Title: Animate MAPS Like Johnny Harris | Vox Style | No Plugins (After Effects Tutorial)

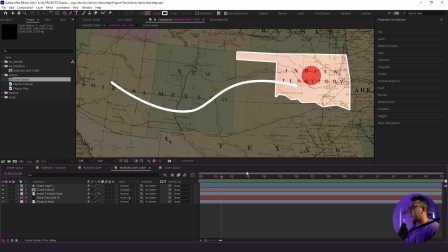(8:14)
I don't want it to just be a plain, boring line. I want to make it look like it's like marching ants, like people or something traveling to the state itself. So to do that is really easy. I'm going to go here. I'm first label this AZ because that's what we're going to be doing, a bunch of different states.
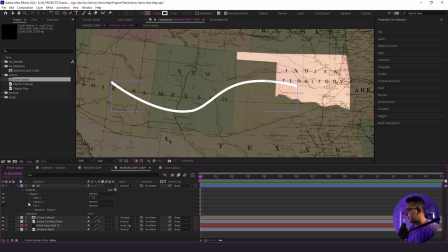(8:28)
And now I'm going to go to drop down menu, go to contents, go to shape, go to stroke, and we're going to go down to wave. And for the amount, we're going to make this 100. We're going to change the wavelength from 100 to 50. Just like that. And now it's starting to look a little bit more like circles or dots. I might change the stroke width itself to, like, let's say 30.
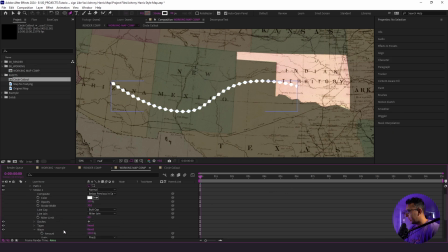(8:48)
I really like the way that looks. And now what I want to do is actually animate the phase of the animation itself, because right now I can actually change the direction of where this is going, which is really cool. So to do that, I'm going to set a keyframe here for phase, and I'm going to set another one for negative 80.
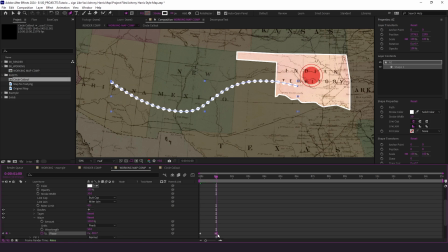(9:06)
And I'm just going to drag this all the way to the back, just like that. And here is what we got. So now things are feeding in from one state to the other, and you see it is all heading that direction. We want to make sure it's heading into the state if that's what your objective is for your project.
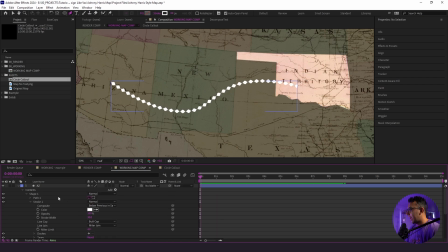(9:21)
So that's what I'm trying to do here. Now what I want to do is actually animate the line itself to go into this animation. So I'm going to go to add trim paths, drop down this menu,
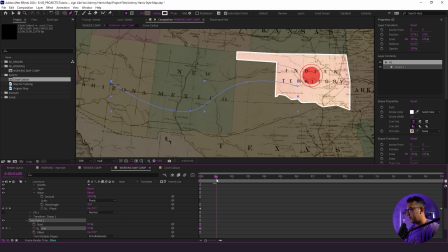(9:33)
put 0 in for the end, set a keyframe, go into about a second, set it to 100, and here's what we got. That looks good. Now what I need to do is highlight these keyframes here, and I'm going to click F9 for easy ease.
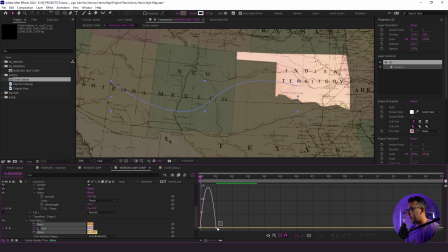(9:48)
I'm going to go up to my graph editor, highlight my last keyframe, and I'm going to drag this handle in. Here is what that looks like. The last thing I want to do with this line is I want to change the blend mode actually to soft light. You could cycle through a bunch, but I found soft light or even overlay. That overlay looks really nice.
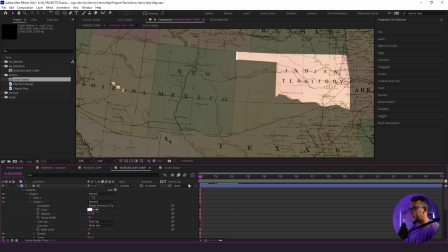(10:07)
We're going to just leave it there. I just like the way it looks. It stands out a little bit more.
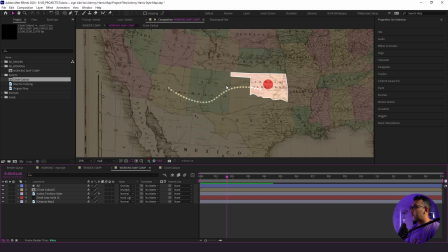(10:10)
So the next thing we want to do is actually duplicate this process for all these other states, because that's going to make the map much more interesting. So in order to do that, I'm going to duplicate this first one, and I'm going to just bring it up with my arrow keys, and we will pull out the pen tool here, and we'll say,
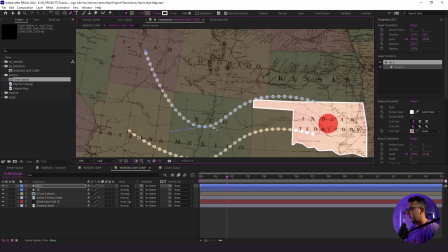(10:25)
hey, I want the starting point to be, let's say, Utah. And we're going to change the direction. We're going to go through Colorado, and we'll get rid of that third point, and we're going to go right through the edge of Kansas here, just like that.
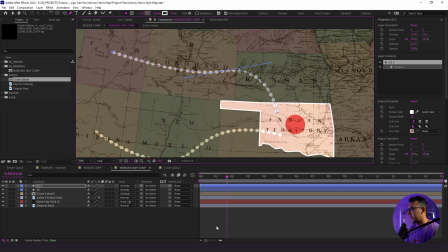(10:38)
We'll give it just a little curve just because it looks nice. All right, and right away, now we have two lines going like that. And we want to label it based upon the state that it's starting from just to stay organized.
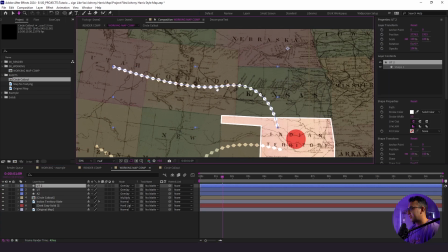(10:48)
We're going to do the same thing here, and we're going to repeat this process just a couple of times again, and you'll see how this all comes to life.
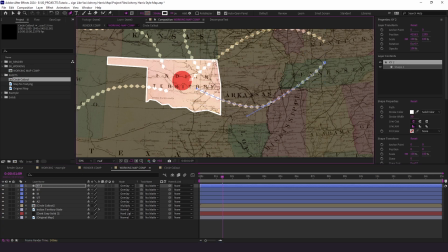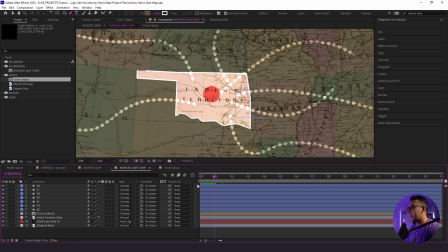(11:03)
All right, so now we have all of our state lines coming in, and the next thing we want to do is start offsetting some of these keyframes here, because we don't want everything animating in at the same time. We want to offset these so we give our animation just a little bit more fluidity. I know that we have our state animating in first, the stroke of that. Once that animates in, I want to have our callout circle animate in.
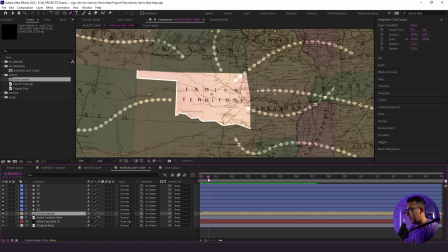(11:23)
So I'm going to bring that up to about 12 frames in, and now I'm going to offset these states all by about a second or so. The next thing we're going to do is actually create our ink bleed. And what we want to do is, as you remember before, we removed this text, Indian Territory.
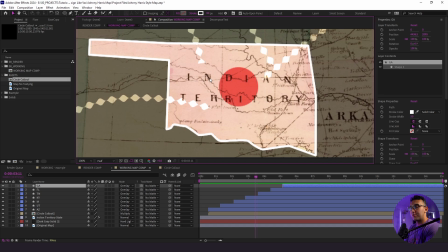(11:41)
Now, the purpose of this is to start off as an Indian Territory and then change the text and the lettering of this to something else. So that is why we created that extra map. So I'm going to duplicate our Indian Territory state. I'm going to go to Map No Text.
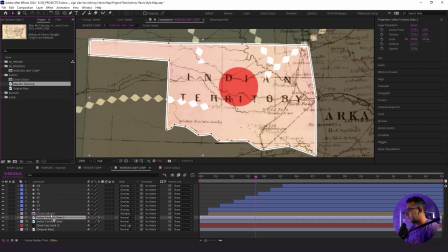(11:55)
I'm going to hold down Alt. I'm going to click and drag on top, and right away, you're going to see it disappear just like that. Now what we need to do is create the ink bleed itself. So I'm going to go to Assets here, Composition, New Composition.
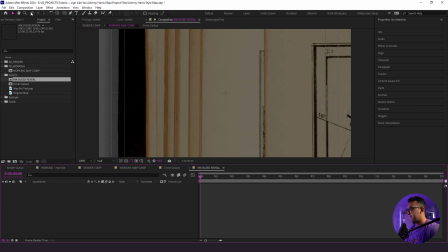(12:07)
We will call this Ink Bleed Reveal. All right. And I love using ink bleeds.
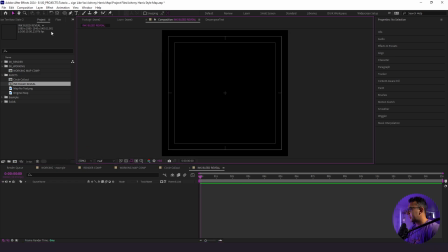(12:12)
There's tons to download online. I just want to show you guys how to make your own, because I think it's a pretty fun exercise.